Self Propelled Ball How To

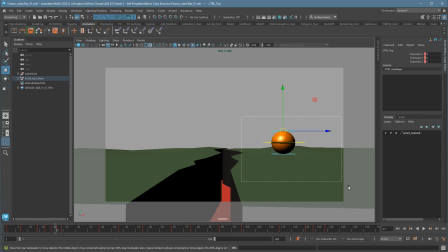[37:11]
It's probably a little slow. The actual look right, look left, I'm going to overdone it. And I could go back in the graph editor and then go ahead and fix that. Let's see here. Nope, actually I like it. I like the difference in speed there. It makes them a little more curious at that moment rather than just spunky.
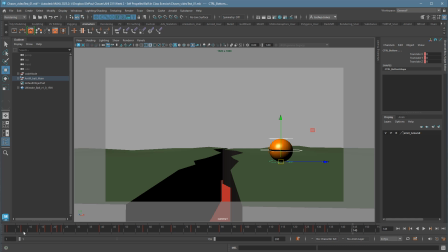[37:28]
So fixing the graph, it turns out I like my timing. Anything I didn't, I could change it up again. It should keep the new graph settings, and I'd be good to go. At this point, I'm ready for in-betweening.
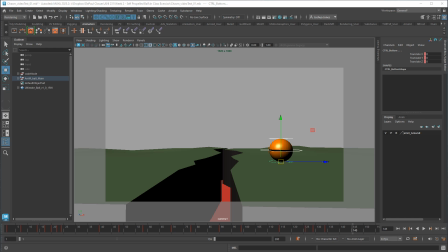[37:42]
Now in a traditional sense, the playing with the graph is doing in-betweening, but in 3D, we don't think of it quite that way. In-betweening is a process where we're adding additional keys, not so much just playing with the graph. But the graph does change spacing and is really critical to getting the right feel.
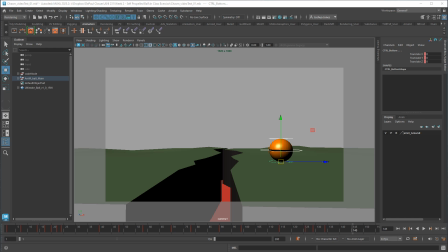[38:01]
So we kind of have an extra step in 3D, but it's also an extra tool set to make your in-betweening faster.
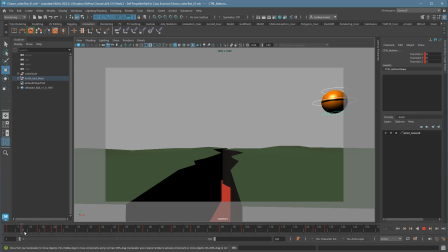[38:07]
In this case, the in-between we're going to be doing is playing with that squash and stretch, adding in an additional level of detail on this top, and if necessary for some of you, the bottom control. But most of you probably will just be using the top. At this point, I'm no longer going to be keying everything.
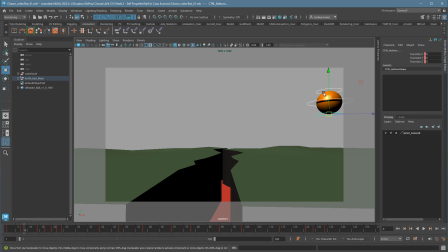[38:24]
I'm only going to focus on the control that I care about. If I need to make a little adjustment here, fine. I'll just adjust that control. If I want to adjust this one, fine. You just adjust that one. And at this point, it's probably a lot easier to go ahead and turn on your automatic key. So you can just worry about positioning, not worry about keying all the time.
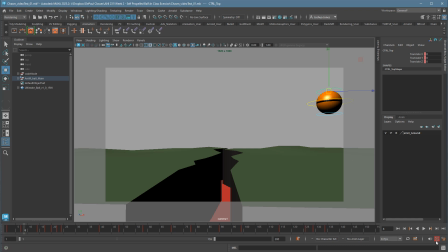[38:42]
Some people like more control, will be pressing S. Some people like the kind of more naturalistic feel of it just automatically keying for us. I would definitely save at this point before you in between.
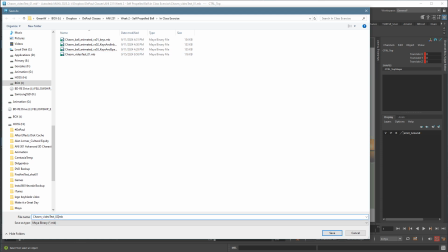[38:54]
There's a reasonable chance, I'm going to say keys done.
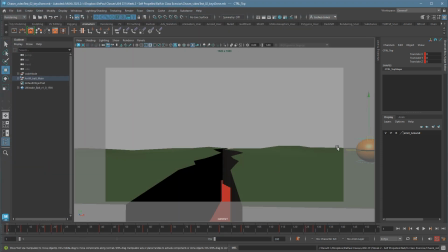[39:00]
There's a reasonable chance here I'm going to do something I don't like that I can't undo just because I can't get back to where I wanted to. And it'll be nice to have this as a base point in case I screw up. All I'm going to do for this part is I'm going to go through,
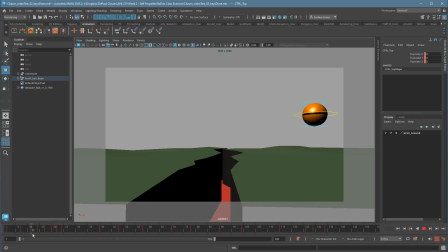[39:14]
I'm going to try to like aim for in-between keys or critical points to define what I want the in-betweens to look like. And I'm just going to focus on the squash and stretch guy. I do want to think, in this case, my character is spunky and fun, so probably more squash and stretch.
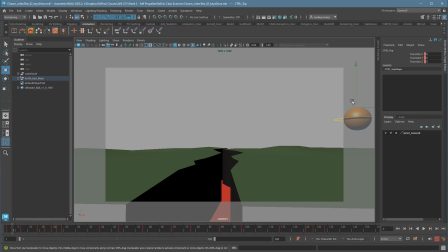[39:32]
If you're doing like the old grandpa, unless they are drunk, well, maybe a drunk would be more squash and stretch. Or if you're doing something that's more rigid and like a sergeant, then maybe you do less squash and stretch. You do want to think about how it affects our feeling of the character. But this guy's fun, so I'm going to have fun.
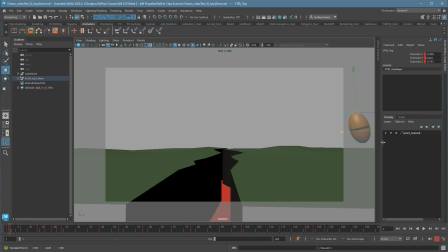[39:49]
Typically for squash and stretch and bouncing ball, the first frame off the ground always has stretch. You want to be careful about your squash and stretch always resolving at the very top.
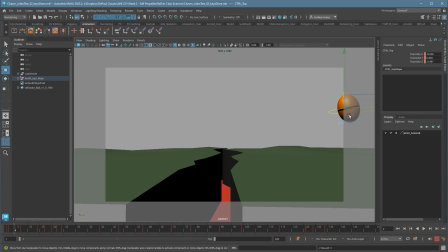[40:02]
It starts to make your character feel kind of gooey. So it's kind of better to reset it before you hit that last key. So I'm going to go to here, a couple frames before, and zero it out.
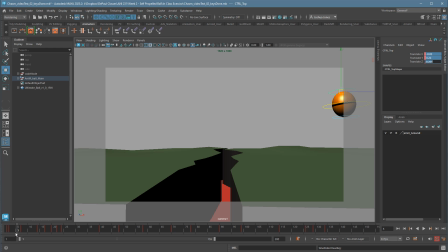[40:16]
Actually, let me take this out and let me see if I can show you what that looks like. So goo up and then goo down. So the frame before it hits the ground, you're going to want to have it. Sorry, I'm having some weird issues here.
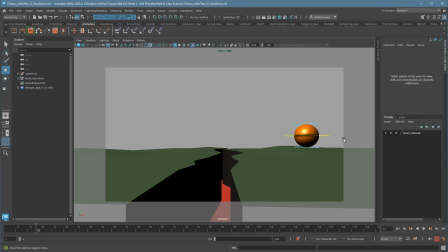[40:34]
It will not let me step through the frames, which is making my job very difficult. Okay. Sometimes just clicking on the control again will reinitialize the keys or the hotkeys. So on frame 13, the frame before it hits the ground, I'm going to go ahead and stretch it back the other way.
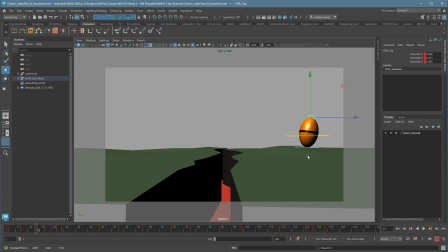[40:52]
So notice again, it's stretching out to the full extension from that top pose, and that tends to feel gooey. It's not bad actually in this case. Sometimes it just feels awkward, but in this case it's pretty good. If you want to get rid of that goo feel, just zero it out a couple frames before the peak.
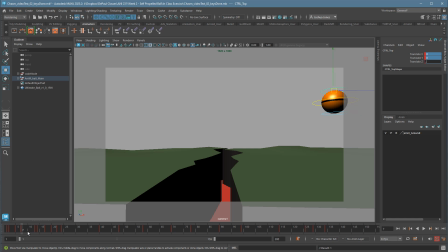[41:15]
And then hold that for a frame or two. Nuts.